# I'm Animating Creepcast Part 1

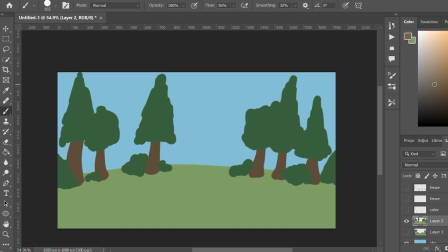So as you know, I'm not a background artist, so I just made some smudges that kind of look like trees in some road.
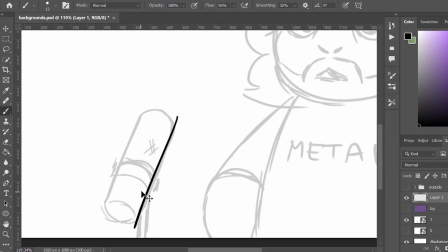And then I just put a little blur in it so you can't really see it that well.
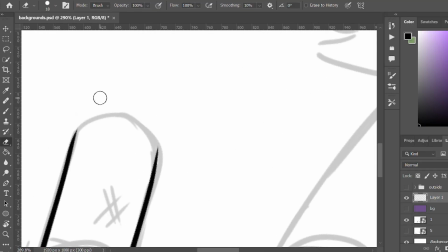Then I struggled making some microphones because I'm not good at this.
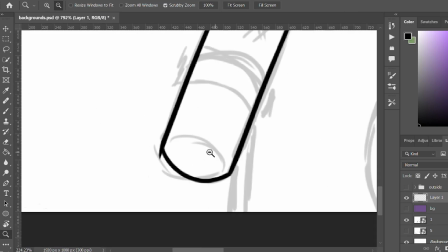And I know I could just make the microphone once and mirror it for the other person,
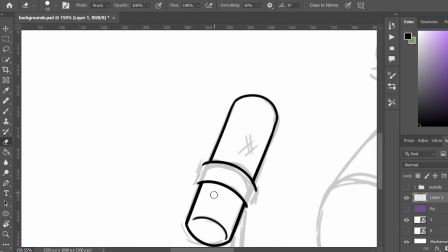but I was like, no, I want to make 2 separate microphones for no reason.
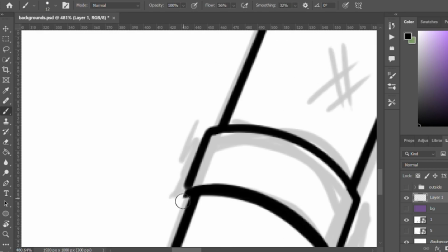If you wonder what my reference was for this one, it was an actual episode of Creepcast.
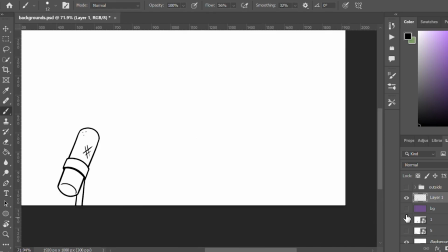I was watching it on YouTube as I was making this and just occasionally paused when I needed to look at the microphone.
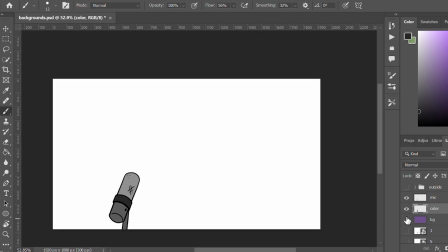Like, yes, Papa Meat has kind of a different microphone than I drew for him,
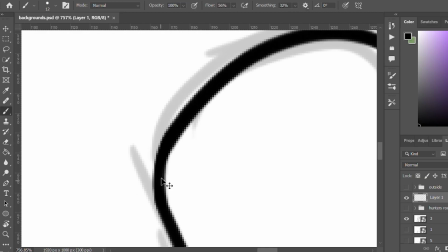but I don't know, I just decided they would be different for some reason. Don't ask me why.
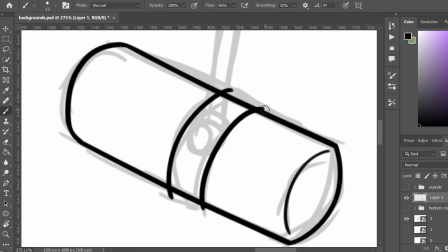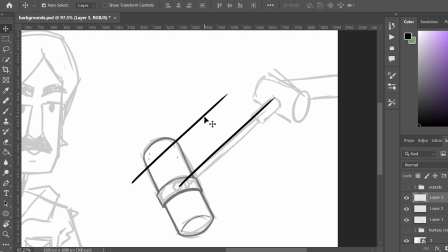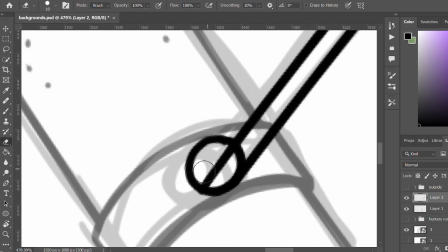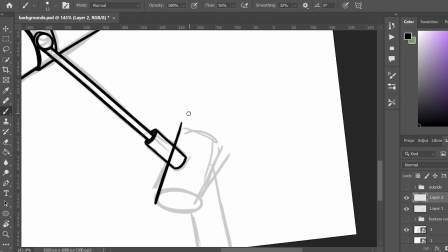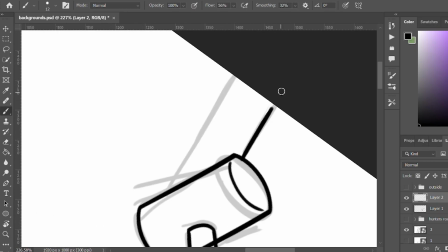I didn't make all the assets, I just made a few because I was honestly lazy,
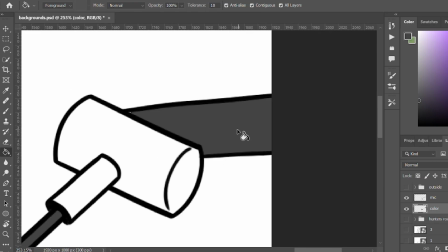and I made the most prominent ones that would be in almost every scene.
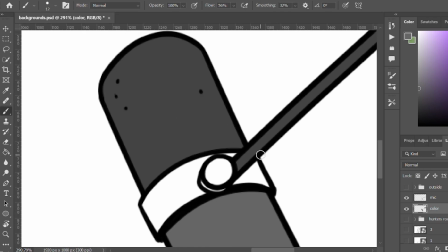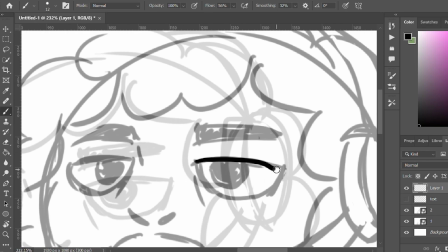But then I already got into some sketch animating,
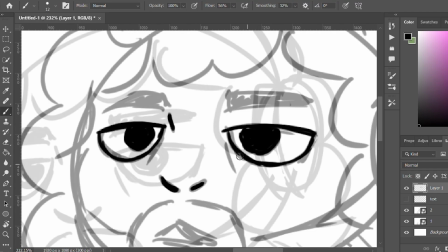so I used the storyboard that I made earlier to have the basic placement of the characters.
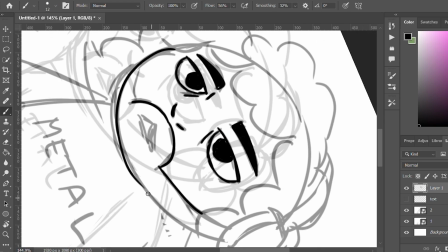And all I needed to do was retrace it and then just make some in-between frames.
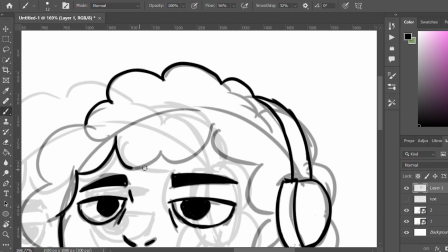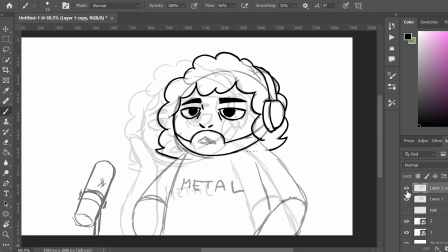Also, do you love the Papa Meets Metal shirt?
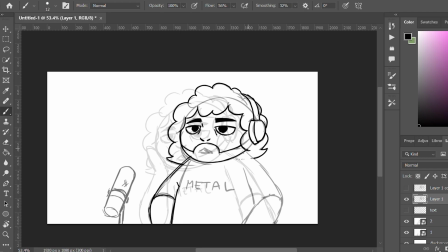So once again, I made the keyframes, which would be the part where he's sitting upright and then one where he leans on his hand.
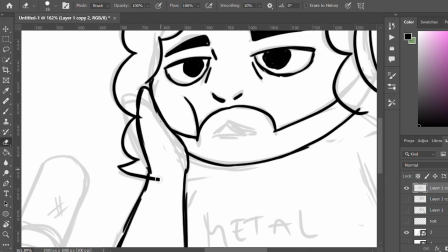And then I copied the head so I don't have to retrace it over and over again.
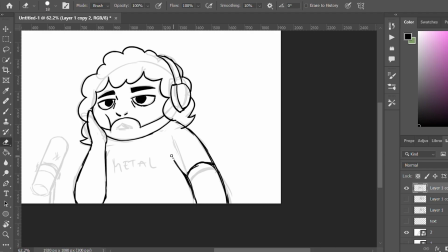And I started working on the in-betweens. This movement is pretty slow, so I didn't use any smudge for this one.
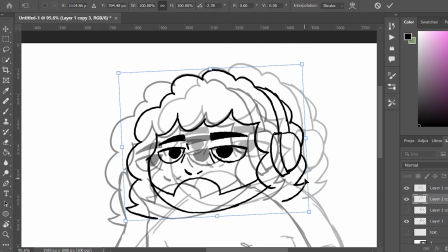I was just trying to keep the hands and the body consistent size.
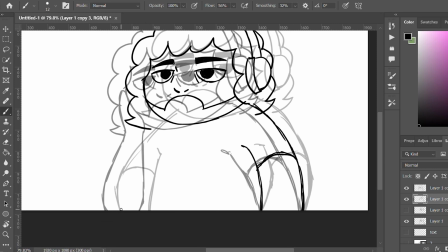I really loved that I was so lazy to draw fingers and hands that I just gave Papa Meat the Patrick Star hand. He's such a rough sounding guy,
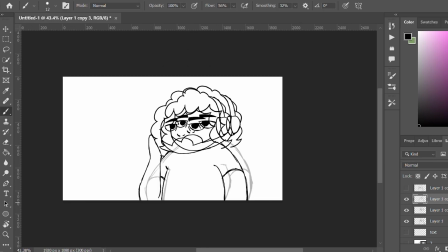but with these hands it just seems like he's wearing mittens all the time, and I love it.
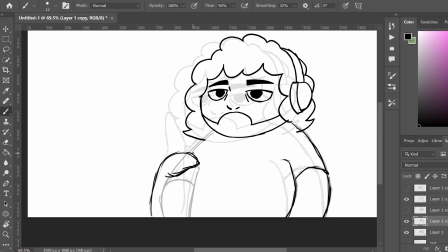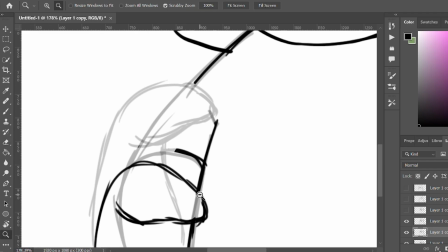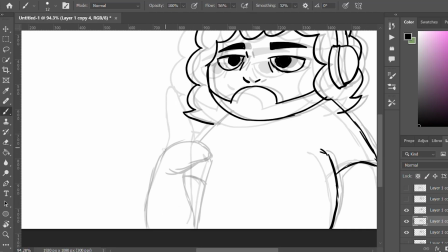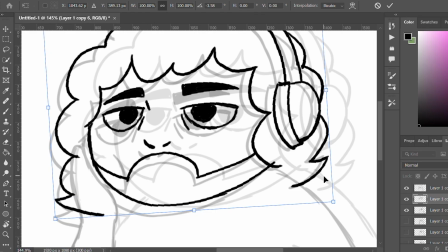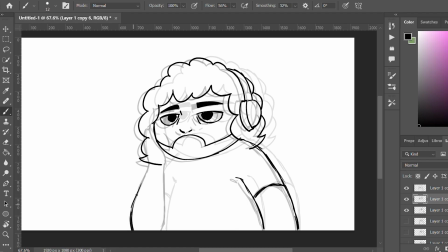A reference for me was just leaning on my hand again and again to see how I would move the most naturally.
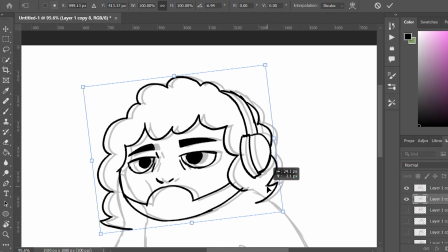So first you just sort of prepare your hand as a cushion and then you lean on it.